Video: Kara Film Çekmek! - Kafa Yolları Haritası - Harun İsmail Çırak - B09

Ve bunun Almanya'daki izdüşümü 1900'lerin başından itibaren Alman sinemasında görülen örnekler oluyor. Özellikle bu gotik edebiyattan da etkilenen ne var işte Dr. Caligari'nin kulübesi var, arkasından Nosferatu var, daha önce de bahsettiğimiz Golem var,
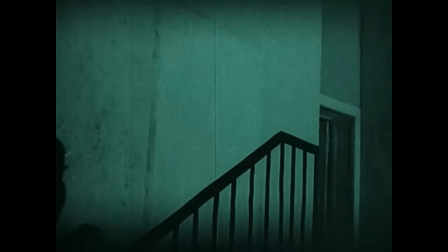Gülen Adam var, gotik korku öğelerinden etkilenen, karanlığı da kullanarak yaratılan atmosferik filmler var. O atmosferik filmlerin özelliklerinden birisi mesela Dr. Caligari'nin kulübesinde çok daha rahat görülür bu.
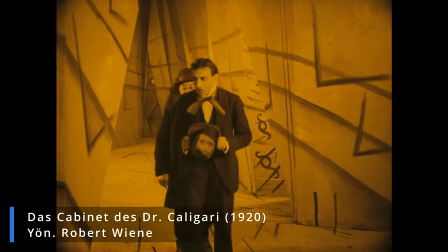Cadde ya da sokakların bilinen, görünenden öte çok daha başka bir gerçekliğe,
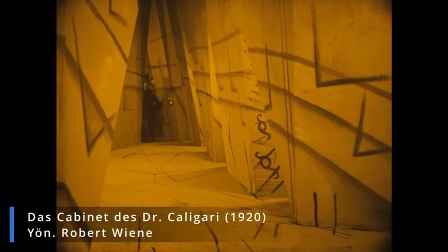o yamulmuş bir gerçekliğe belki de sanatçının gözünden olan bir gerçekliğe evrilmesi.
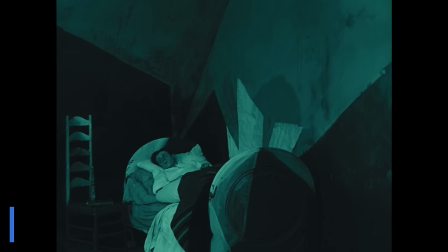Yani ekspresyonizmi. Gölge kullanımı çok önemli. Işık ve gölge üstüne evet.
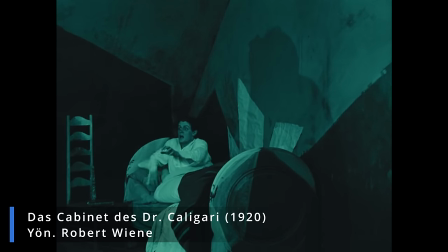Evet ışık ve gölgenin oyunu ve korkuyu anlatırken, ürkütücü bir şey anlatırken ya da şiddet sahnesini anlatırken de gölgenin kullanımı.
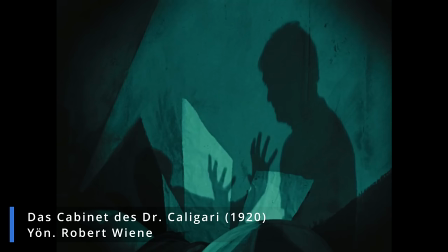Mesela bu Dr. Caligari'nin kulübesinde de vardır. Frist Lange'in Almanya'da yaptığı M filminde de çok belirgin öğelerden.
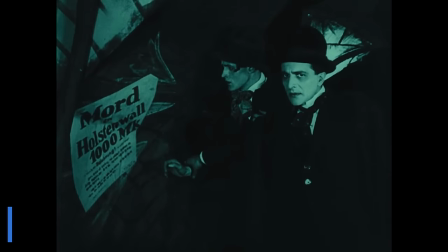Mesela sokaklarda da gördüğümüz sokak geometrisinin tamamen çarpıklı.
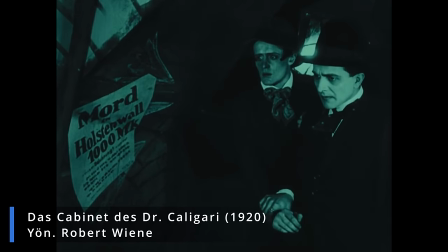Ama tabii teatral olmuş artık o kadar şey ki. O dönemlerde stüdyoda çekmek zorunda çoğunlukla.
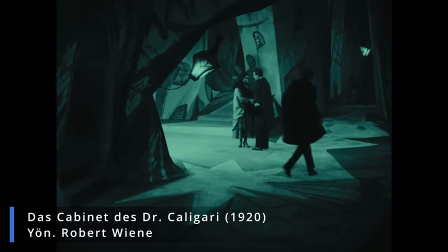Özellikle gece çekimi yapacaksak. Yani yine bakın burada da gördüğümüz yine tamamen çarpıtılmış bir gerçeklik. Ve çizgiler, uzayan çizgiler, yamulan çizgiler, kaçan çizgilerle. Bunlar henüz noir değil. Alman ekspresyonizmini gösteriyor. Tabii tabii Alman ekspresyonizmini gösteriyorum. Yani neyden beslendiği bu insanların Almanya'dan nasıl bir düşünce ve nasıl bir akım getirdiklerine dair.
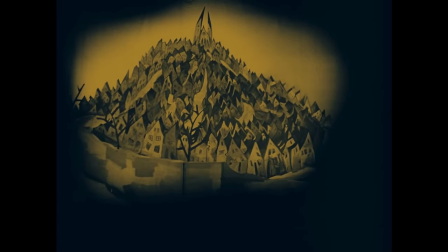Şehrin tanımından belli kurduğu şehir algısından belli. Tamamen o ekspresyonist anlayışı tablolaştırmış.
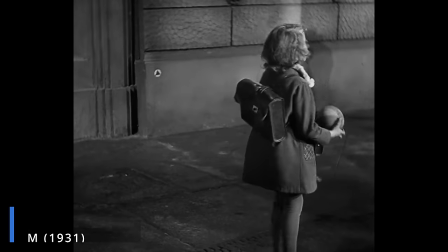Evet 31 yılı yapımı yine Fris Lengen'in Almanya'da çektiği film. Yine aynı şekilde burada da şunu göreceğiz.
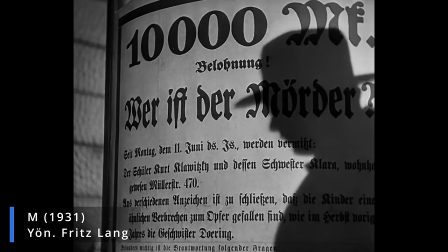Bu Alman ekspresyonizminin bir devamı olarak korkutucu övenin gölge şeklinde geldiğini göreceğiz. Bana çok eski geliyor. Gerçekten mi? Ki zaten eski. Eski. Burada da zaten hani katilin katili olduğunu o klasik M işareti.
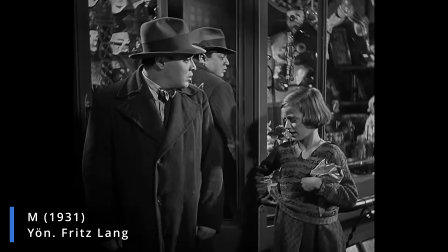Bu şapka ya olmazsa olmazsa. O dönem herkes şapka giydiği için. Bir de yani böyle film noir filmlerine şeyle tarif edilir. Şapkanın rengiyle tarif edilir. Gri şapkalı, gri paltolu. Mesela burada da gördüğümüz daha gerçekçi bir sukak hikayesi anlattığı için. Bu arada Michael Curtis de o yönetmenlerdenmiş. Michael Curtis Macar kökenli. O da kaçıp gelenlerden evet. Bu arada şeyi merak ediyorum, aynı tarihlerde İtalya'da yeni gerçekçilik doğuyor ya. Doğru, çok güzel. Orada İtalya'daki yeni gerçekçilikten de besleniyor. Tamamen yeni gerçekçilikle hani birebir onun izinden gitmiyor ama yeni gerçekçilik hikaye anlamında ve hikayenin o özellikle suç hikayelerini de diyeyim vuruculuğunu vurgulama anlamında, bunun toplumsal nedenlerine inme ve bunu sorgulama anlamında önemli. Çünkü film noirın hani her filmde olmasa da aslında kimisinde çok alttan, kimisinde biraz daha ortaya çıkan belli bir toplumsal eleştiri var. Hani direkt bunu tabii ki bazı yönetmenlerin daha sonra zaten Hollywood'dan da kovulacaklar. Jules Dassen gibi yönetmenler bu McCarthy soruşturmaları sınasında. E tabii ki belli bir sol tendanslı olanları da var. Bunu çok da açık yapıyorlar. Hiç yapmasa bile zaten bir suç hikayesi anlatıyorsa buna belirli bir toplumsallığa dayandırmak durumunda kalıyor. Burada Alman ekspresyonizminden yola çıkarsak dediğimiz gibi gölge hani o gotik espride de bir gölgenin gelmesi var ve karanlık kullanımı da zaten low key vesaire. Nedir karanlık diye sormamız gerekiyor burada. Karanlık nedir?
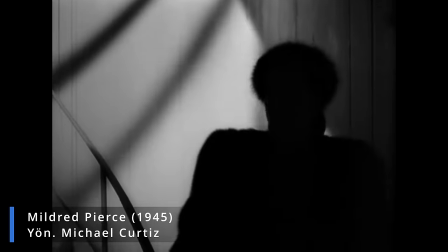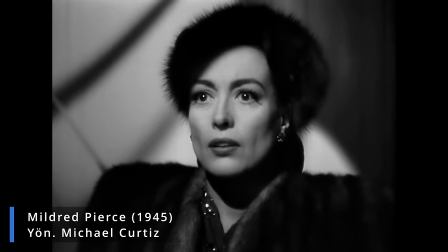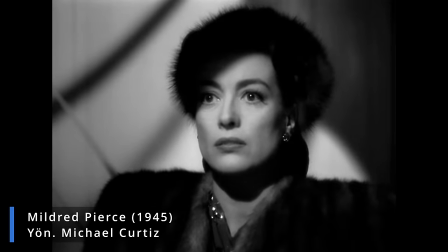Nedir karanlık? Belirsizliktir yani. Bir şeyin neyin nerede olduğunu bilememek ya da neyle karşılaşacağımı bilememektir. Çok güzel. Yani aslında o karanlıkta ne olduğunu bilmeyiz. Bir saklanan bir şey vardır. Belki bir katil vardır. Belki bir hırsız vardır. Ya da belki hiçbir şey yoktur. İki anlama yorulabilir bu. Zaten iki anlama yorulabilir. Birincisi evet söylediğim gibi gayet korkularımızla dair korkularımızın kendini manifest ettiği, kendini gösterdiği bir yerdir. Ama bir taraftan da baktığımızda aslında gayet de psikanalitik anlamda, yungen anlamda gölgenin bulunduğu yerdir.